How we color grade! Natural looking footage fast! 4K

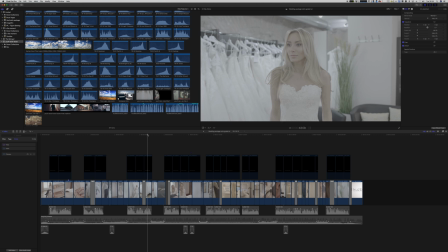(4:03)
It's a commercial about a wedding cosmetic package, and the idea here is to go for really natural skin tones for a really bright and glossy kind of feeling. As I've already said, it's a log profile, so we shot in C-Log 3 and everything looks really gray and gray.
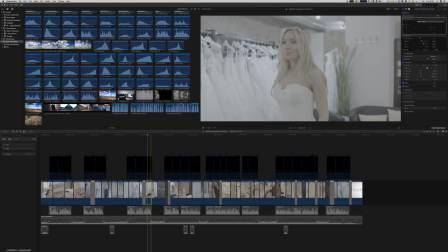(4:21)
So the first thing we need to do is we need to do the color correction. What does color correction mean? It means to get this footage to look as natural as possible, to get the look back that you actually have seen on set.
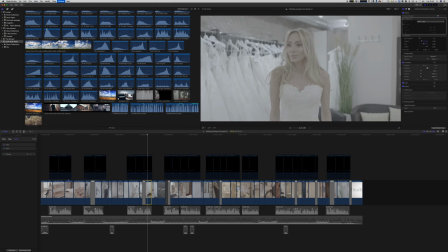(4:36)
So how do we do it? Our workspace, we have a predefined workspace here,
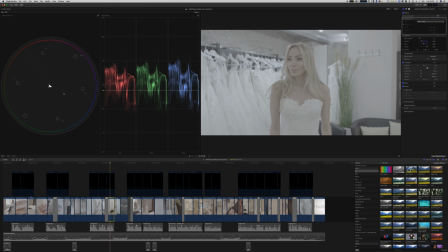(4:42)
and what I actually need to see in that color space is our vector scope as well as an RGB parade. The vector scope shows you the saturation. As you can see here, there's hardly any saturation in this image because it's not going out anywhere.
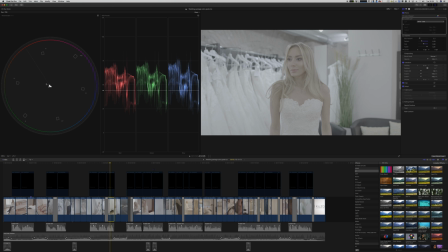(4:57)
And later, if you're increasing the saturations, these values will go out in the different kind of colors we are actually saturating. The second part is the RGB parade. That means we see the waveforms of the different colors. So 0 is basically your shadows and 100 is your highlights.
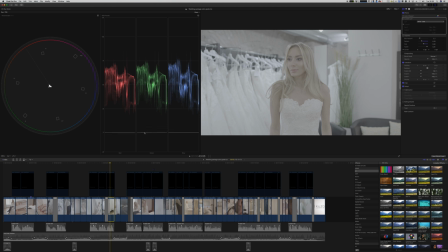(5:15)
So as you can see here, there's not a lot of information in the blacks and there's not a lot of information in the highlights either. Ideally, we want to stretch all these colors out to match somewhere between the 100 and the zeros. So how do we do it? I usually prefer having color wheels.
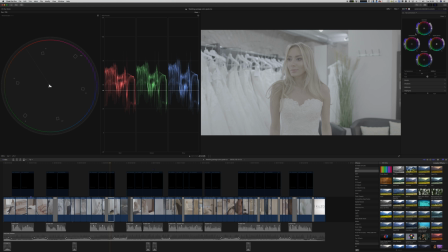(5:34)
And that goes for basically any editor, Premiere Pro as well as Final Cut, and they basically all have the same tools. They look a little different from time to time, but every editor has basically the same tools. So our first step is to bring up the highlights again. I will just do a quick grade here.
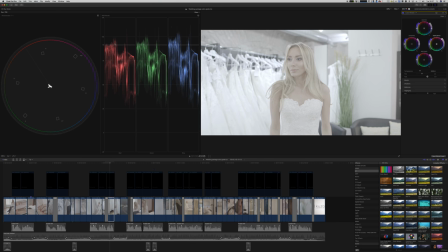(5:52)
I will not go into too much details. So as you can see here, we expanded our waveform, so we're peaking at 100 a little bit. And now we need to bring down the shadows again. So what we need to do now is just lower the shadows.
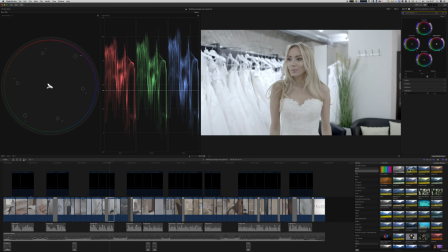(6:07)
Lower the shadows, raise the highlights. So now we just brought back the contrast. And the contrast actually looks kind of right. But now the saturation is still nowhere where we need it to be. So we now raise the saturation of our entire image. And that is just everything.
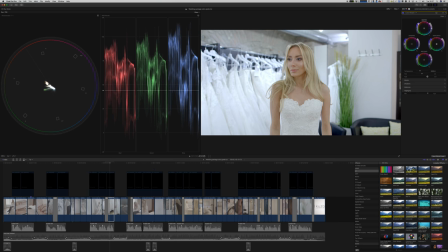(6:27)
I want to have her skin a little bit more saturated. So here we go. That already looks way better than before. That is the before, that is the after, and that was done in 30 seconds.
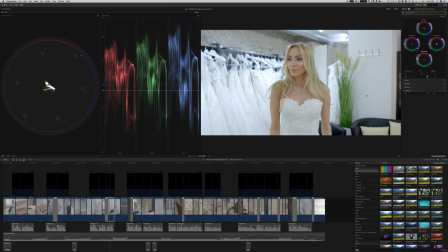(6:41)
So now it comes to the famous orange and teal look. Why orange and teal? Because orange and teal is actually color contrasty. Orange is on the one spectrum of the color chart, and teal is on the other side. So we want to just create a little bit of contrast, and that is by doing,
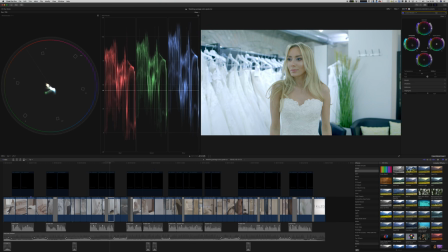(6:59)
we push the shadows a little bit into the teal and blue areas as well as the highlights, and now we bring the midtones back. Here we have it, because now her skin is really in the orange kind of area, as well as everything else.
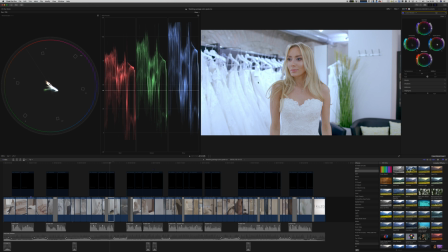(7:16)
The shadows and the highlights are more in the blue, so we create a color contrast here. And that is what we want to go for. So orange and teal, when not overdone, is not necessarily a new trend that everybody's using right now. It's just the way color science works. Because we want to separate her from the background,
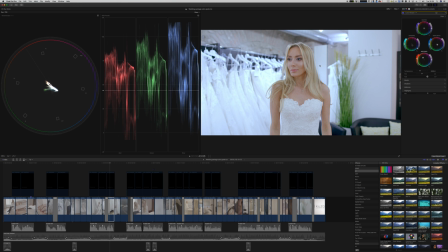(7:33)
and we do that with creating color contrast of her orangey skin tones as well as the blue highlights and shadows in the background. So here you can go back and forth with the color grade. So the more orange you put into the midtones,
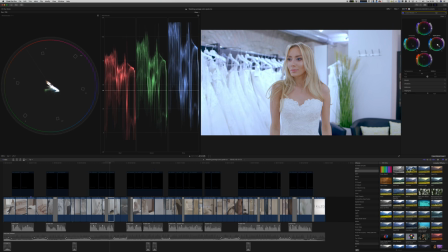(7:48)
the more you need to push the blues and teals into the shadows. So our overall image is really leaning towards the blue side, as you can see here with our waveforms now, which is fine because the entire scene is really more of a white blue look.